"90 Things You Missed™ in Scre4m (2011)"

After lining up all of the cut points, there's an interesting synchronization that occurs,
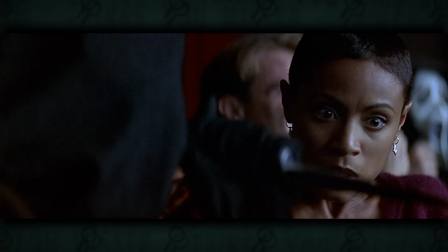(16:29)
which is that Gale gets stabbed at the same time as Casey in Stab, which in Scream 2 occurs at the same time Maureen was stabbed inside of the movie theater.
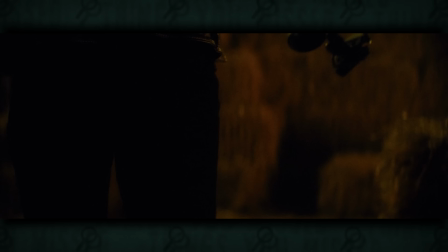(16:36)
Just thought that was kind of cool.
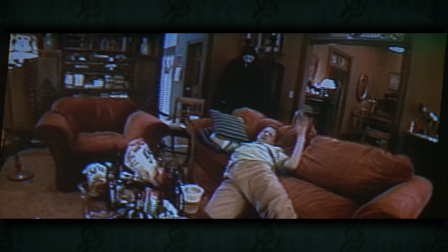(16:37)
Before being attacked, Gale holds her camera by her waist, looking behind her, unintentionally recreating the moment from Scream where the characters in the news van see Ghostface sneaking up behind Randy.
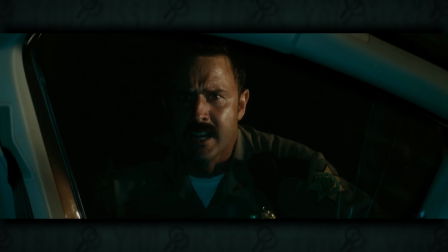(16:46) Behind you, kid!
This time, it's Dewey, concerned about Gale.
Gale! Gale behind you!
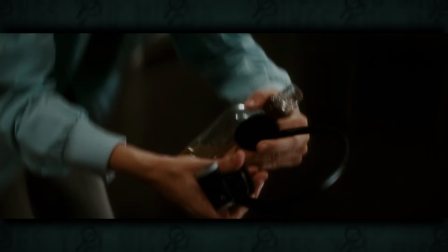(16:52)
This is more than just a nostalgic callback though, it also sets up a scene later, where Robbie puts on his headset backwards.
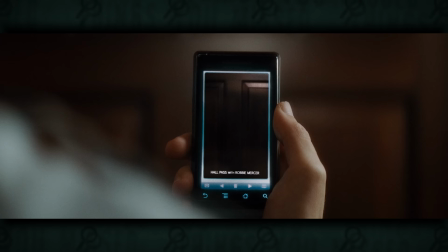(16:58)
We're expecting Ghostface to appear behind him, so it's more of a surprise when the killer ends up being right in front of him.
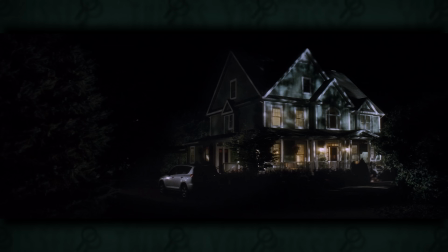(17:03)
Just another example of this movie's mission to do the unexpected. That also includes the film's ending.
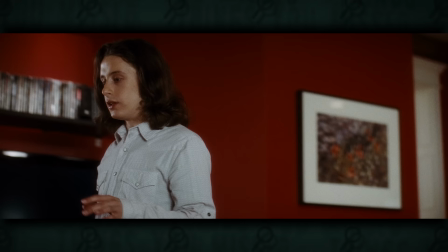(17:08)
We're led to believe that it'll end at the party, just like the original, but… This is what the reboots do, they one up the original ending.
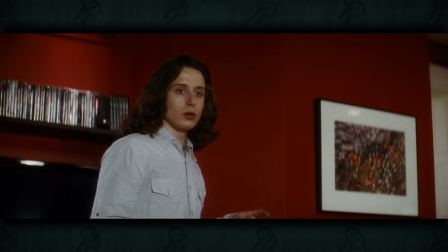(17:15) The Woodsboro murders ended at a party, so in the remake… The party's the false ending, new rules.
However, this also ends up being a false ending, the true ending takes place at the hospital. Just as there were two false openings, there were also two false endings.
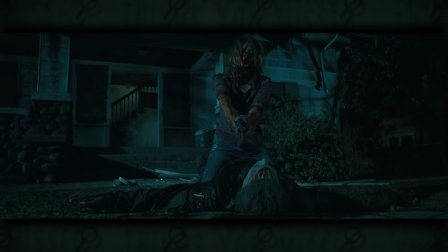(17:28)
This is something that happens in the Halloween remake, the original ends at the Doyle house, but the remake continues on and ends at the Myers house.
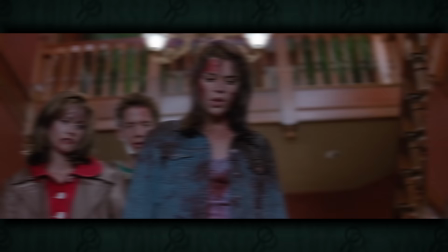(17:34)
There are probably other examples of remakes in the 2000s doing this though. So in this case, we have the quote unquote remake continuing on past the original, whereas in the 90s,
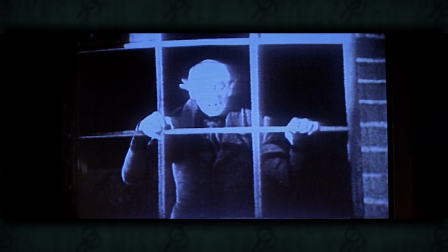(17:42)
if you wanted to continue on past the original, you had to watch Scream 2, which contains a scene of a character named Cece watching the movie Nosferatu, and getting killed shortly after. For this reason, I find it fitting that Kirby's room displays a Nosferatu poster, but who knows if there is any actual meaning behind this choice, I mean it's kind of a stretch on my part to make that connection. However, I am convinced that the wardrobe choices were definitely done for a reason.
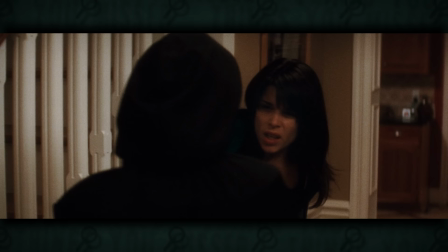(18:02)
I talked about how each character in Screeform represents one of the characters from screen, however, after the reveal of the killers, all of those roles are reassigned.
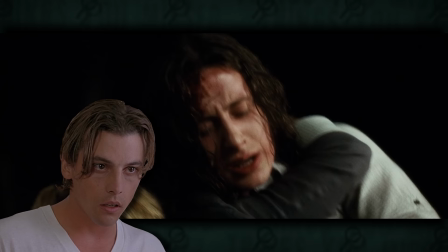(18:10)
Jill is now Billy, the mastermind behind the murders.
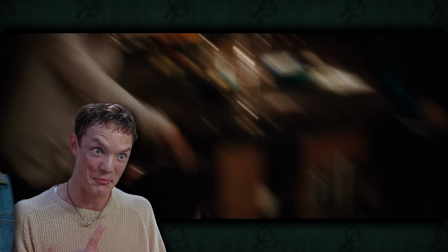(18:13)
Charlie is still Stu, the accomplice hoping to vent his romantic frustrations with a knife, and Trevor is now Neil Prescott, the tied up victim who is going to be framed.
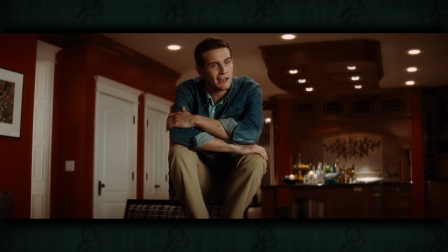(18:21)
So it's no mistake that Jill is wearing a blue plaid shirt just like what Billy wore at the party, and Trevor is wearing this exact outfit that Neil was captured in back in 1996. 6. Other callbacks include Sydney escaping off the roof, Charlie being tied to a chair like Steve Orth, Kirby being quizzed on horror movies like Casey Becker, and of course, this iconic line.
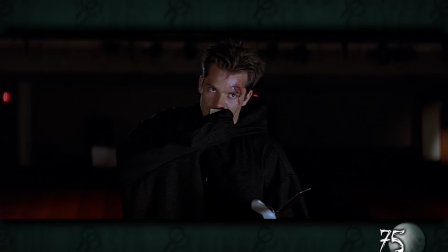(18:39) Hello Sydney. Surprised? Surprise Sydney. Surprise Sydney.
I imagine she's getting tired of hearing that. In my personal opinion, Screeform was one of the more satisfying surprises though, which makes all of the clues about the killer's identities all the more impressive.
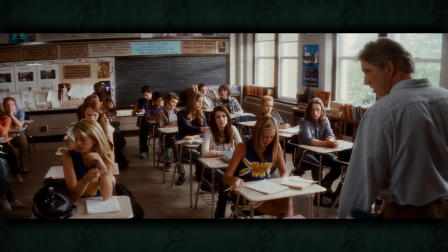(19:03)
Upon re-watching the movie, I noticed that while Jill and Charlie pretend that they aren't particularly close,
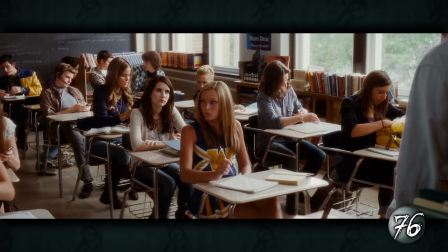(19:08)
they do sit next to each other in class, and Jill is the only one to not take out her phone when everyone's getting alerts about Jenny and Marnie, though I'm not sure why she doesn't just at least pretend to be interested. On a somewhat related note, fellow Zack and fellow horror creator Zack Cherry pointed out in his video that Sydney doesn't appear to have a cell phone in the movie.
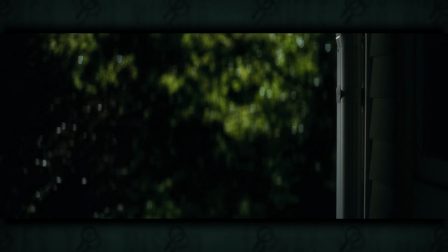(19:25)
She receives calls on Jill's cell phone and the Roberts landline, and after arriving at Kirby's, she borrows Jill's phone to place an outgoing call to Dewey to plea for help.
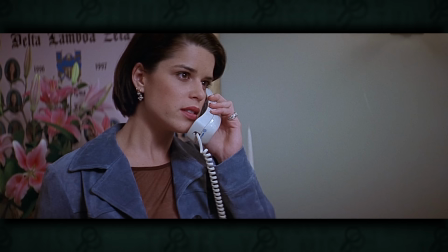(19:33)
This is probably because Sydney is tired of all the prank calls, and doesn't want to give any future copycat killers a means of contacting her. It's a nice touch. Mr Cherry also attributes a lot of the kills to Charlie, which many were surprised by, but I personally think it kind of makes sense.
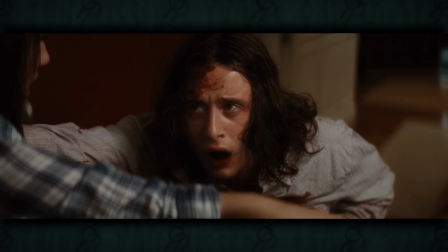(19:46)
Jill would have wanted to set it up that way because of the fact that they're recording all of the kills, and the fact that she's secretly planning to frame Charlie as one of the killers alongside Trevor.
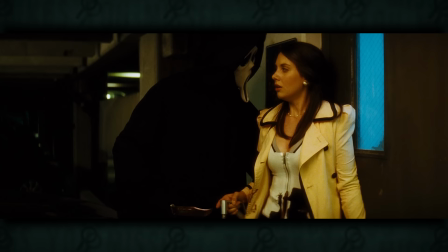(19:54)
It stands to reason that the police would probably study these videos and take note of the killers heights and broad shoulders.
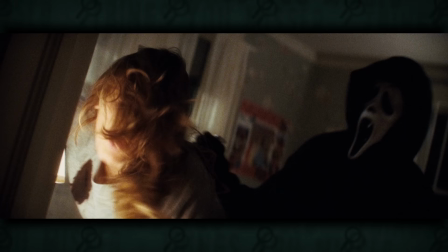(19:59)
Charlie might also be the most forceful ghostface we've seen. Check this out.
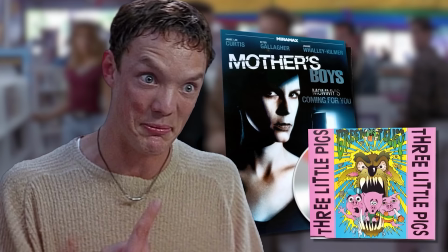(20:04)
When I analyzed Scream 1, I mentioned that the poster in Stu's room matched a poster displayed in the video store, and that this linked his character to the movie obsessed killer.
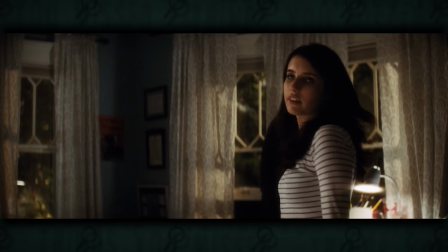(20:12)
A similar tactic is used here. Jill's room is filled with clues.
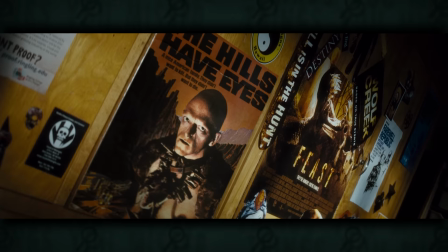(20:16)
This Farewell Republic poster, and this, I don't know, Reverse Griffin, are both posters seen hanging at the cinema club.